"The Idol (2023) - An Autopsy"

I believe The Weeknd's inclusion is this is the main component as to why this show has been so poorly received by both audiences and critics.
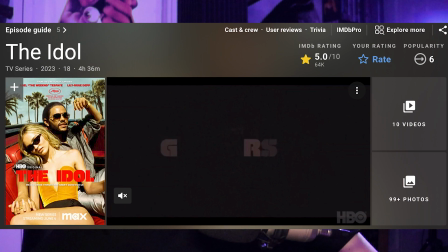[8:29]
This is one of the lowest rated shows I've ever seen taking into account the level of production value that it's operating on. I was a few days late to this show when I kept hearing all of these things about how awful the weekend was and from what I was hearing I was expecting this Tommy Wiseau tier performance. Really it's just a flat, boring, incompetent performance.
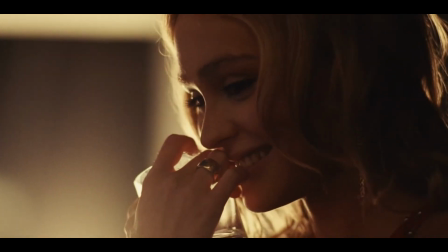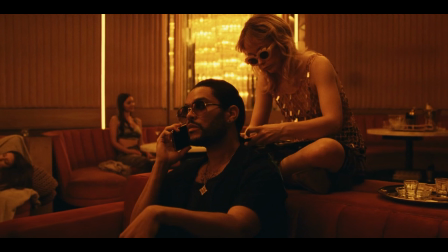Unfortunately I didn't get any entertainment value from how bad it was, it was just this stale character. Definitely still a noticeably incompetent performance, like you can play a game with any scene, just like a spot the non-professional actor. It's a very vacuous performance and this whole thing feels like an exercise in self-adulation.
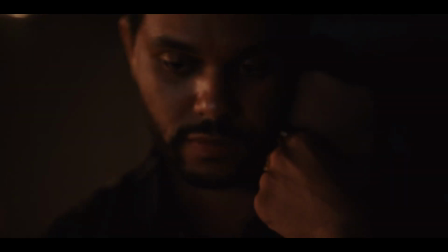[9:19]
I think The Weeknd really fancies himself as this edgy, avant-garde, fucked up,
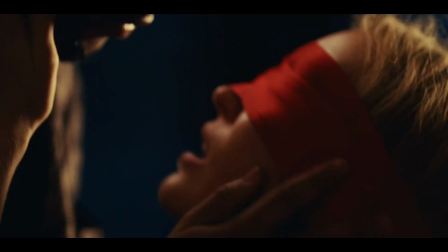[9:25]
anti-hero type guy. this fetishisation of this toxic relationship, almost like a Fifty Shades of Grey type scenario.
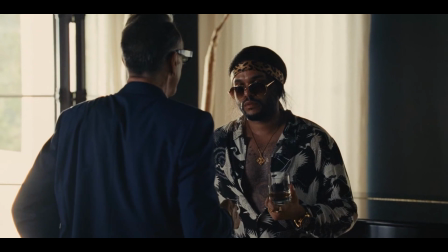[9:35]
But apart from that he was really good. Now The Weeknd sucking absolute ass might not have been as big a detriment to
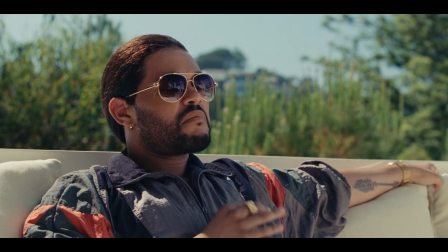[9:42]
the show if this character wasn't such an integral part of the story. He's supposed to represent this mentality of the avant-garde taken to these psychopathic extremes where it becomes dangerous. Thematically he's integral to the story and the philosophy that the show is peddling, but it's The Weeknd, who gives a vain performance that you don't buy for a second. J.K. Simmons in Whiplash is a better example for the kind of thing that they're going for here, a character who is extreme but 100% believes the things he says.
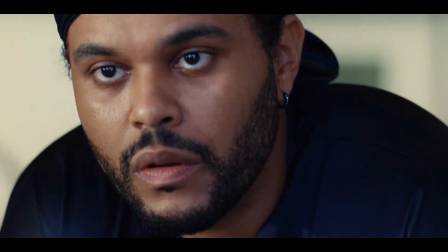[10:14]
And that is certainly not the case here.
Are you fucking retarded?
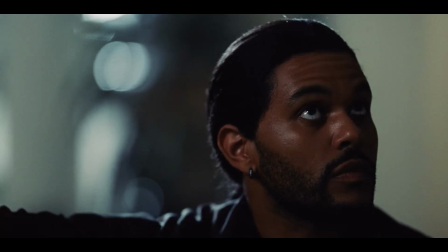[10:19]
There's supposed to be this intimidation factor that's brought on by The Weeknd that also falls completely flat. It really is simple, they just needed a better actor. A real actor probably would have helped.
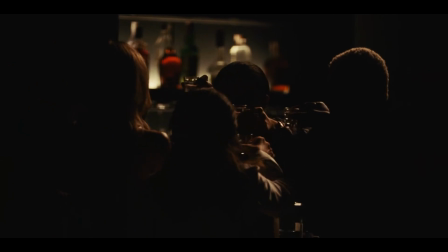[10:31]
For the first two episodes, the show continues to consist of these flashy montages that give the surface level idea of the story. Again, it's horribly rushed, every theme, character and idea has essentially no time to breathe. First episode, we're supposed to witness how Lily Rose Depp's character is taken in by this manipulative
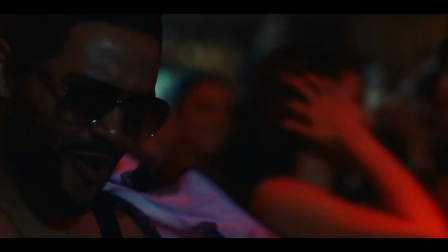[10:51]
scary man and you just feel absolutely nothing because it's so glossed over.
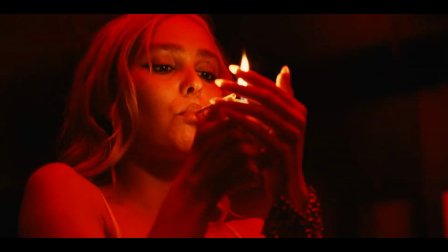[10:56]
I know The Weeknd doesn't help but the editing just butchers so many of the scenes in this. She goes clubbing and The Weeknd's just there unceremoniously introduced with this random shot.
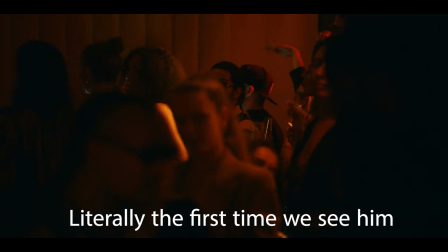He goes oh hey it's you and they start dancing and then they get a bit intimate and then they start smooching
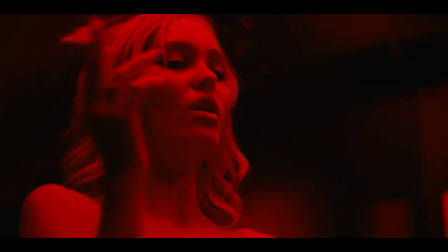[11:19]
and then it's intercut with these random shots of them talking outside of the dance floor somewhere. Very briefly, it's like a two second conversation I think, so we're given a lot there. It's this significant scene that's presented like an afterthought.
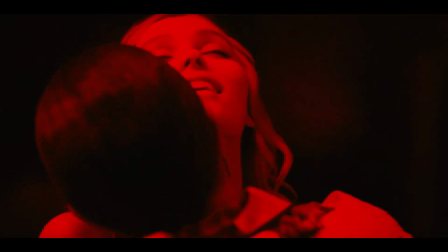[11:33]
This is the blossoming of the relationship that supposedly this entire show is centred around.
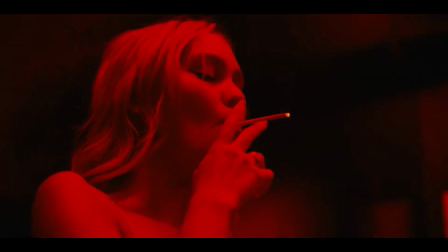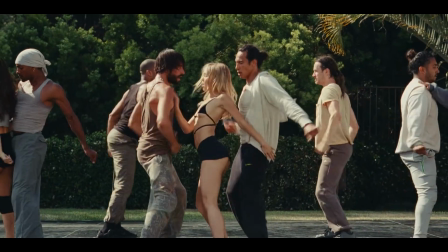[11:46]
This isn't a show, this is one long extended music video. A lot like Euphoria, the idol is very shocking and very edgy. A lot of graphic depictions of sex and some very disturbing and violent scenes. But again, because of the way it's edited and presented to us, these fucked up and shocking moments essentially mean nothing. Where is the story and the character development that we're supposed to attach to these scenes? There isn't any. It doesn't exist.